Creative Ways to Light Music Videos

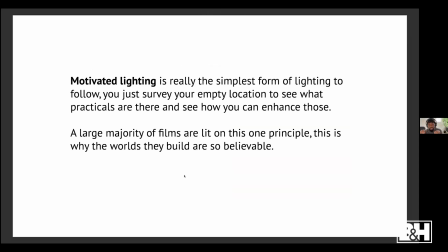So motivated lighting is really the simplest form of lighting to follow. You just survey your empty location to see what practicals are in there, and then you see how you can enhance those. A large majority of films are actually lit with this one principle, and this is why the worlds they build are so believable.
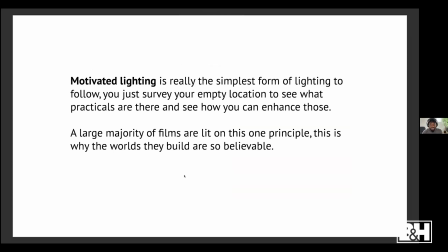So whenever you watch a film and you're trying to figure out how they lit this scene or like, why does this scene look so natural? Most of the time it's because they just motivated the lighting. It looks like it's actually being lit by the practical light source.
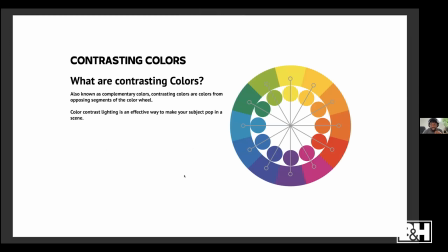So the next thing is contrasting colors. This lighting technique is also known as complementary colors. Contrasting colors are colors from the opposing segment of the color wheel. So color contrast lighting is an effective way to make your subjects pop in a scene.
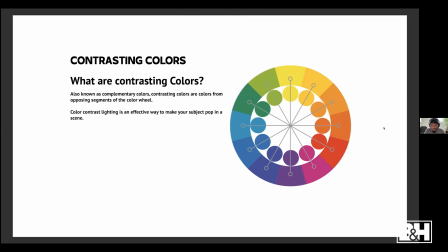So teal and orange is something that we always see with the color grading and also like lighting schemes. We also see yellow and teal. That tends to work really well. Green and red, purple and yellow. We always see that. Like these are two colors that we know just work so well together. So how do you light with contrasting colors?
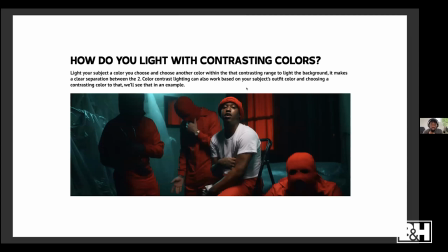The first thing you need to do is you light your subject a color you choose, and you choose another color within that contrasting range to light the background. It makes a clear separation between the two. Color contrast lighting can also work based on subject's outfit color and choosing a contrasting color to that.
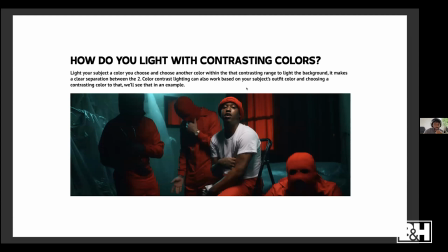And we'll see that in an example. So in this example below right here from this frame that I pulled from this music video, you can see that the red next to the blue just makes them pop so hard in the scenery.
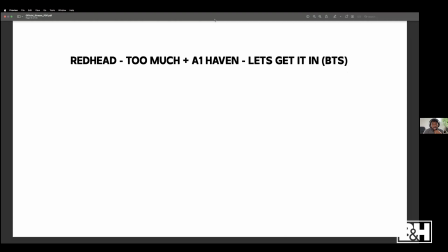And it's just the colors that we chose for that. So let's dive into some behind the scenes and break down some color contrast lighting setups.
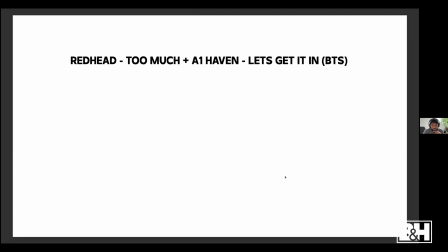The first one I want to show you is this music video right here, which we shot not too long ago.
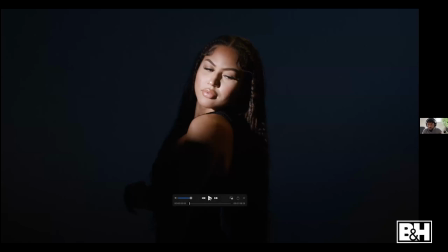And this setup right here is a lot more subtle than the one that I just showed with the red and the teal. But these contrasts and colors also work really well. So I just want to show you the music video right now.
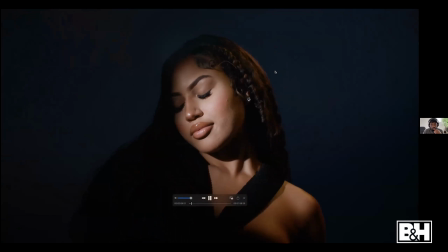So you can see we have this really nice soft blue tone in the background, and then we have this really warm kicker light just hitting them.
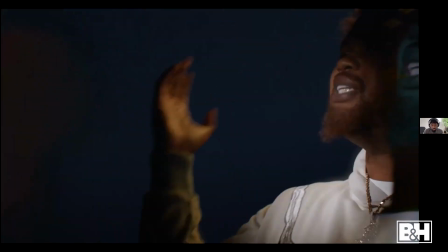And these two colors contrasting against each other do a really good job of helping them just pop off of the background.
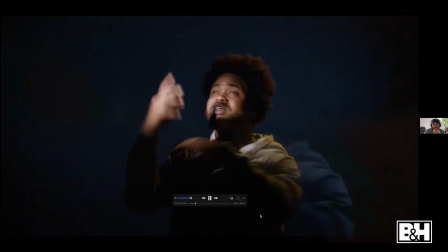We shot this not too long ago.
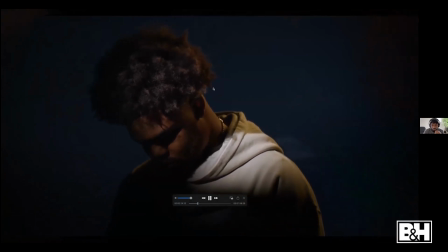And this is like a still example right here. As you can see, this really warm kicker light that we have is doing a really good job of separating him off this really soft blue tone.
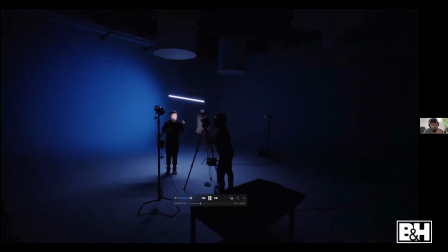So this is like an overview of the lighting setup right here. This is us setting it up.
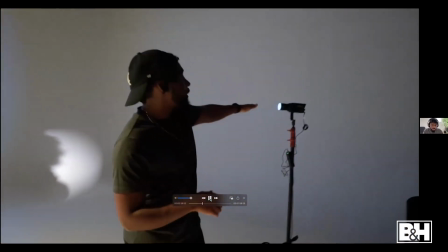And I just kind of want to walk you through the lights that we use. So right here, this is the Nanlite Forza 60C.
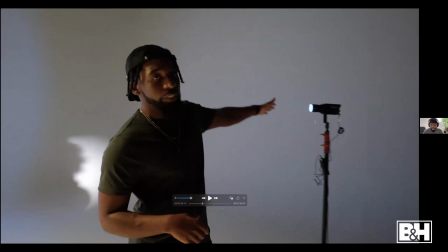This is one of their more budget lighting options, but this is a great light. And this light worked really well in lighting the background, the color that we needed, because it's full RGB.
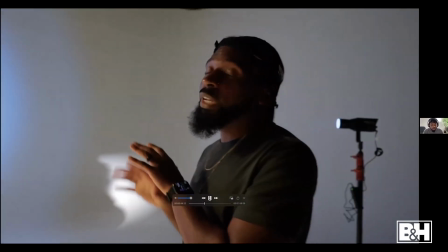I like this light a lot. And it's super small, which makes it a breeze and super fun to just take on sets.
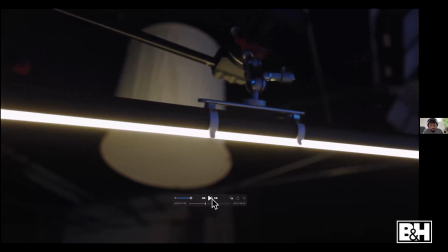The kicker light that we use to just pop them off of the background, we're using the Nanlite Pavo Tube 230Xs.
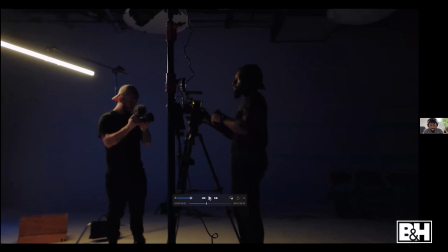These are also full RGB, and I like these a lot because they just run off an internal battery.
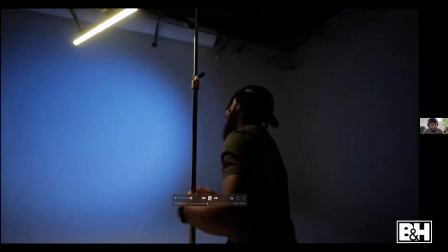You don't have to plug them in. On sets with a ton of wires can get really messy. So the fact that you can just pull these tube lights out, change it to whatever color you need, and adjust the intensity is great.
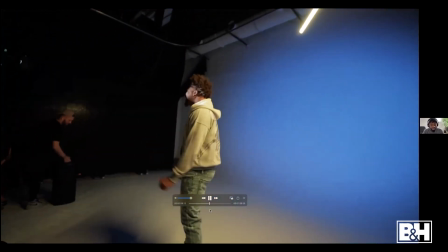We're using this as the kicker light to pop them off the background.
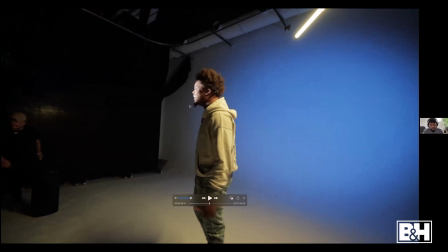And this small sliver of light that we're using to light his face is actually the Nanlite Forza 60B2. This light is great because it's bicolor. We also have this paired with the projector mount.
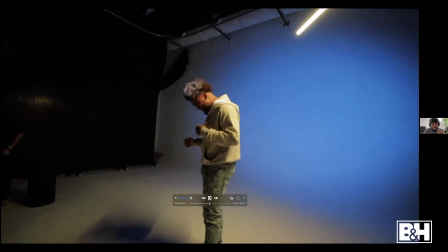The projection mount from Nanlite. The projection mount is awesome. It allows you to shape the light however you want it.
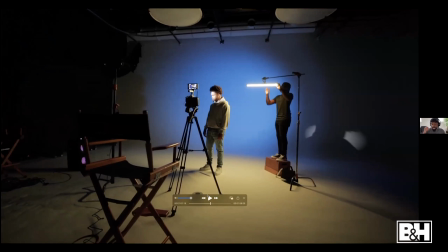And we wanted this light shape on his face to be very untraditional. It's like very small in the grand scheme of things, or how you would typically light a music video scene.
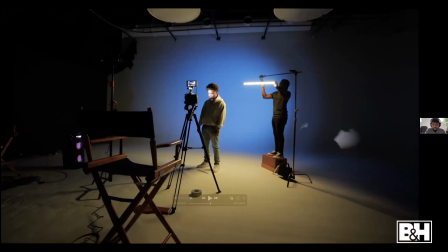And the projection mount also allows us to keep a lot of that light from spilling in the direct background that we are shooting on our field of view for the music video.
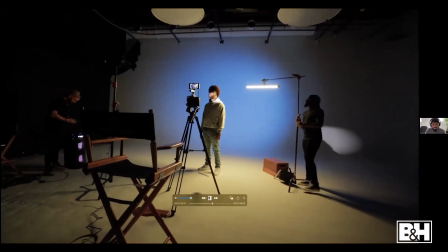So once we pop back into the example of the music video, you'll see how all of these lights are really working together.
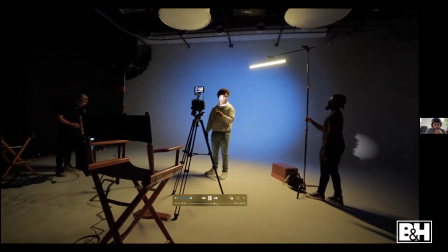We just have the tube light boomed up above him. And like I said, this is just here to separate him off the background.
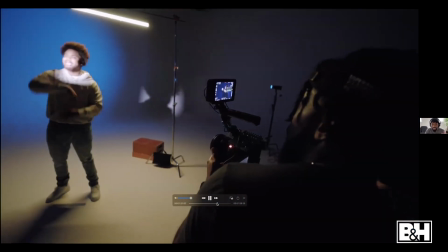We shot this a couple different times on the Canon C70 with the Canon 50mm f1.2.
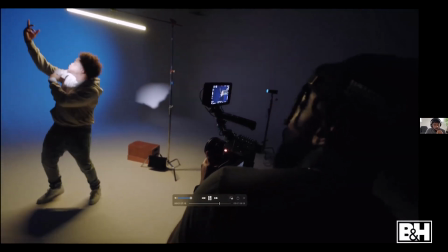We got a couple takes, some on the tripod, added a little bit more motion to the shot to make it more intense. And here's a really great view. You can see how the light shaping right here is done with that Forza 60 B2 with the projection mount.
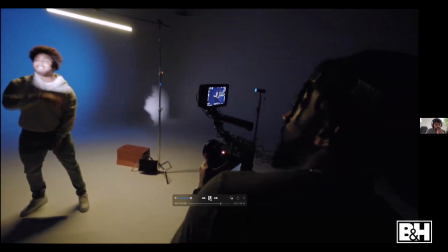This does a really great job of keeping that from hitting the background. And this is the example.
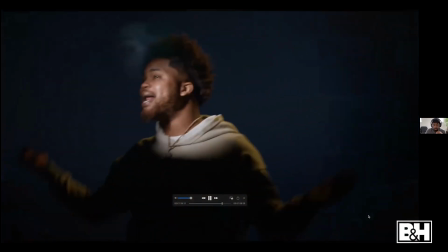Again, this scene turned out really well.
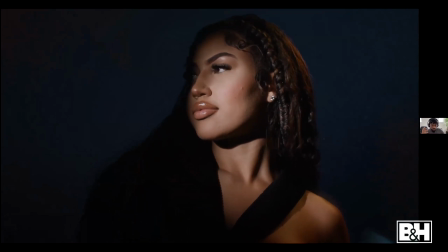We decided to mute out that blue because we didn't want it to really take away from them being the subject in the scene.
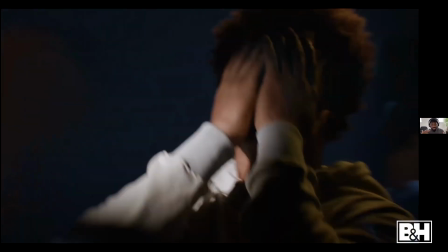But it's still blue, and you can still see that color contrast between those two different lights. And this just turned out to be a really great scene. I like this a lot. The color did a really great job of helping this scene just pop a little bit more, So the next behind the scenes that I want to show you guys is from that frame that I showed you with the teal and the red.
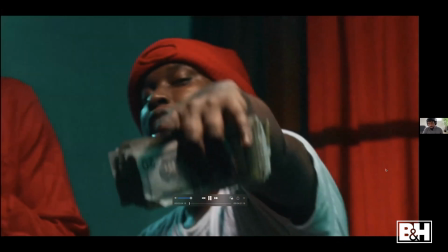So let's just hop straight into the music video so you can see how that looks.
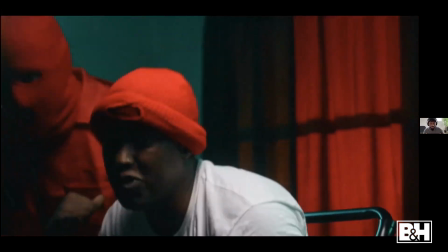So we decided to keep this as like a static frame and just kind of like back out really slow,
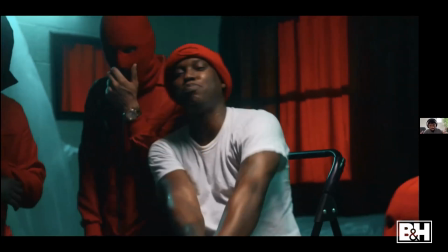just so you can get a nice reveal of the entire scenery and all the other people that have the red on in the setup.
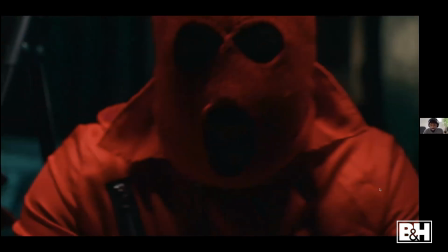We talked in detail about this setup before we shot this music video, so we already had the colors and stuff already in mind.
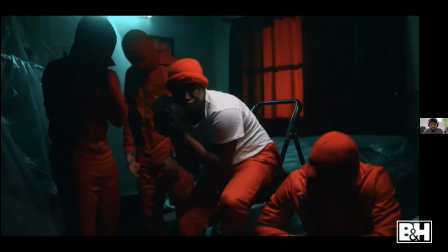We already had the outfits. This is actually inspired by a Netflix show called The Heist.
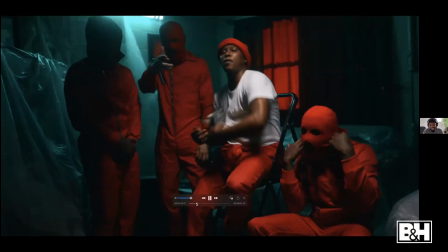Money Heist. It's called Money Heist. If you ever have time watching Money Heist, you'll see these outfits in full effect.
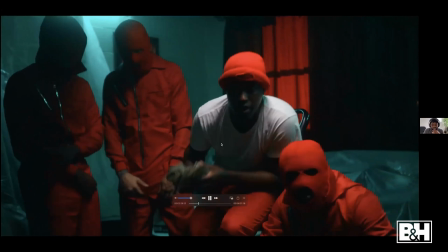This is actually really inspired for this music video.
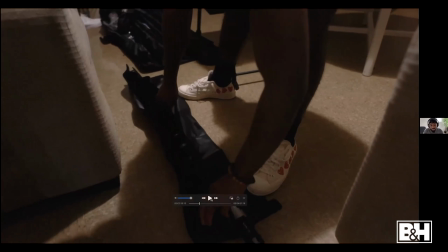So to dive into the behind the scenes for it, the lights that we used to light this were actually the Nanlite Pavo Tube 30Cs.
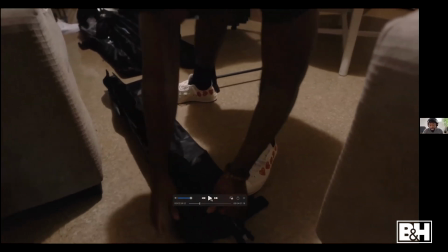So these were a later iteration of the now new Pavo Tube 30X2s that we used in the previous music video.
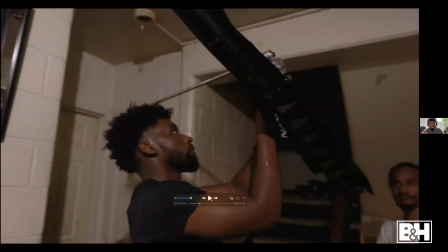I know that was like a lot to process. Basically, this is an older version of the tube lights that we used in the previous example that I just showed you, but these are still great.
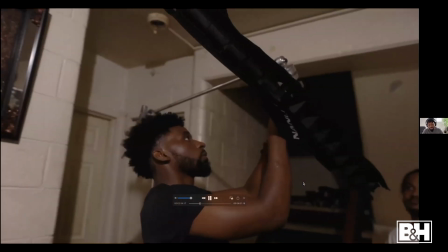If you're going to pick up some tubes, I recommend you getting new ones because they do have pixel effects, but these were an older version because this is an older music video.
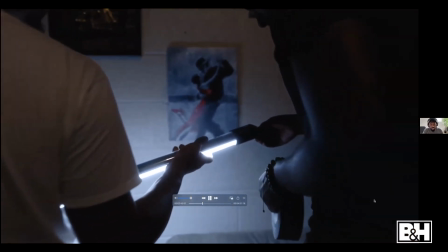So we used these tube lights, and we actually ended up just gaff taping these tube lights to the wall.
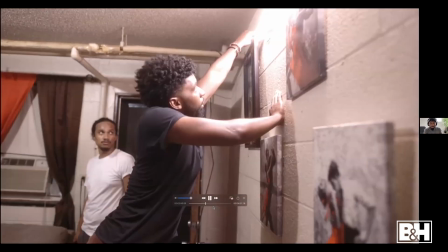And the reason we did this was because the scene is very small. This is a very small living room, and if these lights were on light stands on the floor, you would see them in the scene.
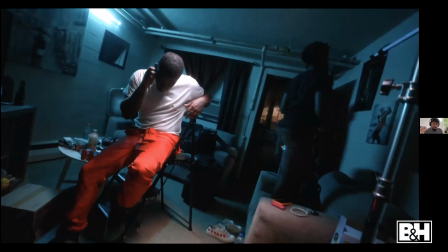So we just decided to gaff tape these lights to the wall surroundings around him to get that background, a nice teal color.
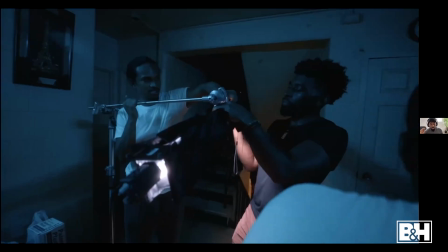And then we have the key light, which is also a tube light boomed up just above him with the egg crate grid on it.
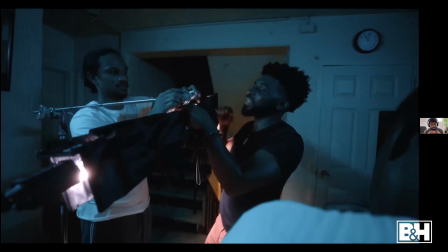This is helping to reduce the spill of that light because we didn't want that warm or that neutral color light to be
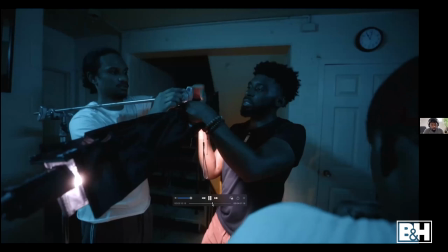on hitting the background. We still want the background to be very vibrant and blue.
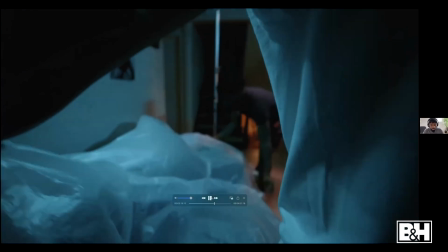So we boomed that above him with the egg crate grid on it, and then we threw some painter's plastic all over this living room.
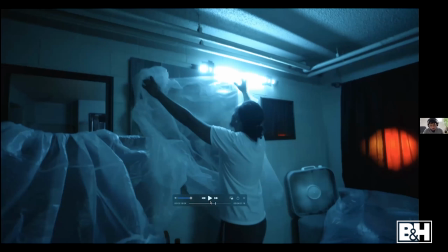We didn't really want to see a lot of the artwork on the walls with the canvases and stuff.
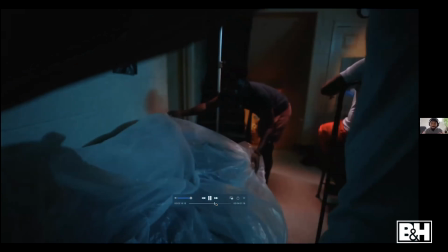We also wanted it to feel very surreal and kind of like rugged.
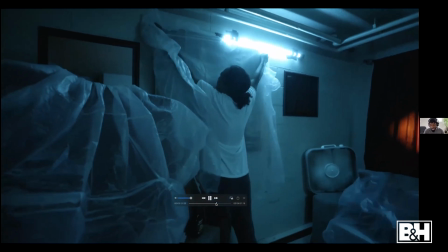So we basically just threw this everywhere. We have this fan in the background, which is giving us some nice movement on this painter's plastic.
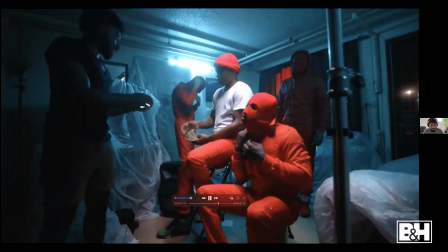And then we basically outfitted everybody in the same red. We had that teal to contrast.
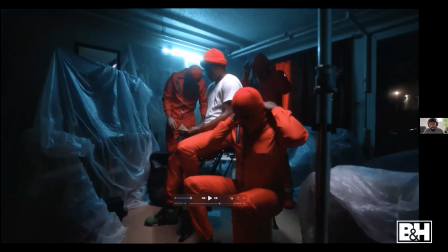And then we also have this red. We also have these red curtains in the background as well, which give us a nice contrast with that teal.
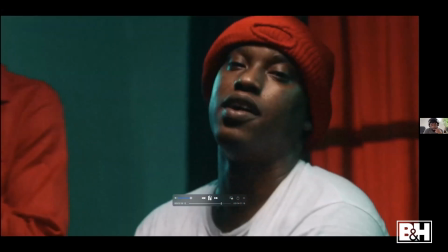Shot this on the Canon C200.
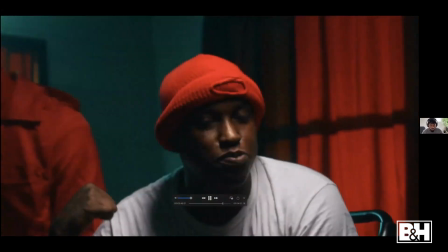And we shot a couple different takes, just a bunch of stuff on a tripod, just to let the scene speak for itself.
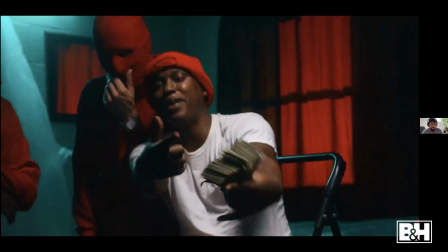This color contrast is doing a really good job. And that's the scene.
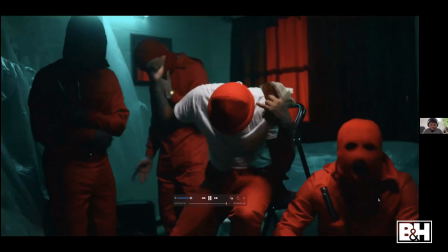I love this music video, man. This music video turned out really nice. I like the colors on it.
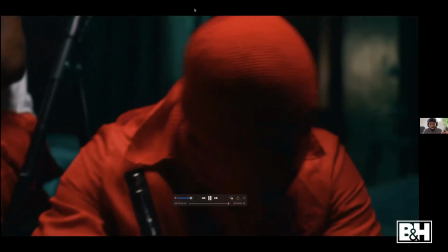And they just pop off of this background so crazy.
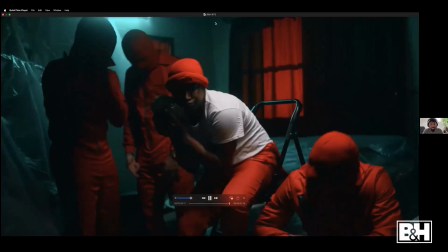They just pop off this background so crazy.
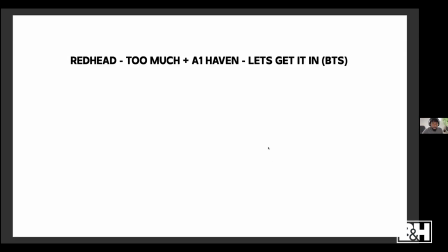Okay, let's hop back into our presentation. Okay, all right, so why do we use these lights?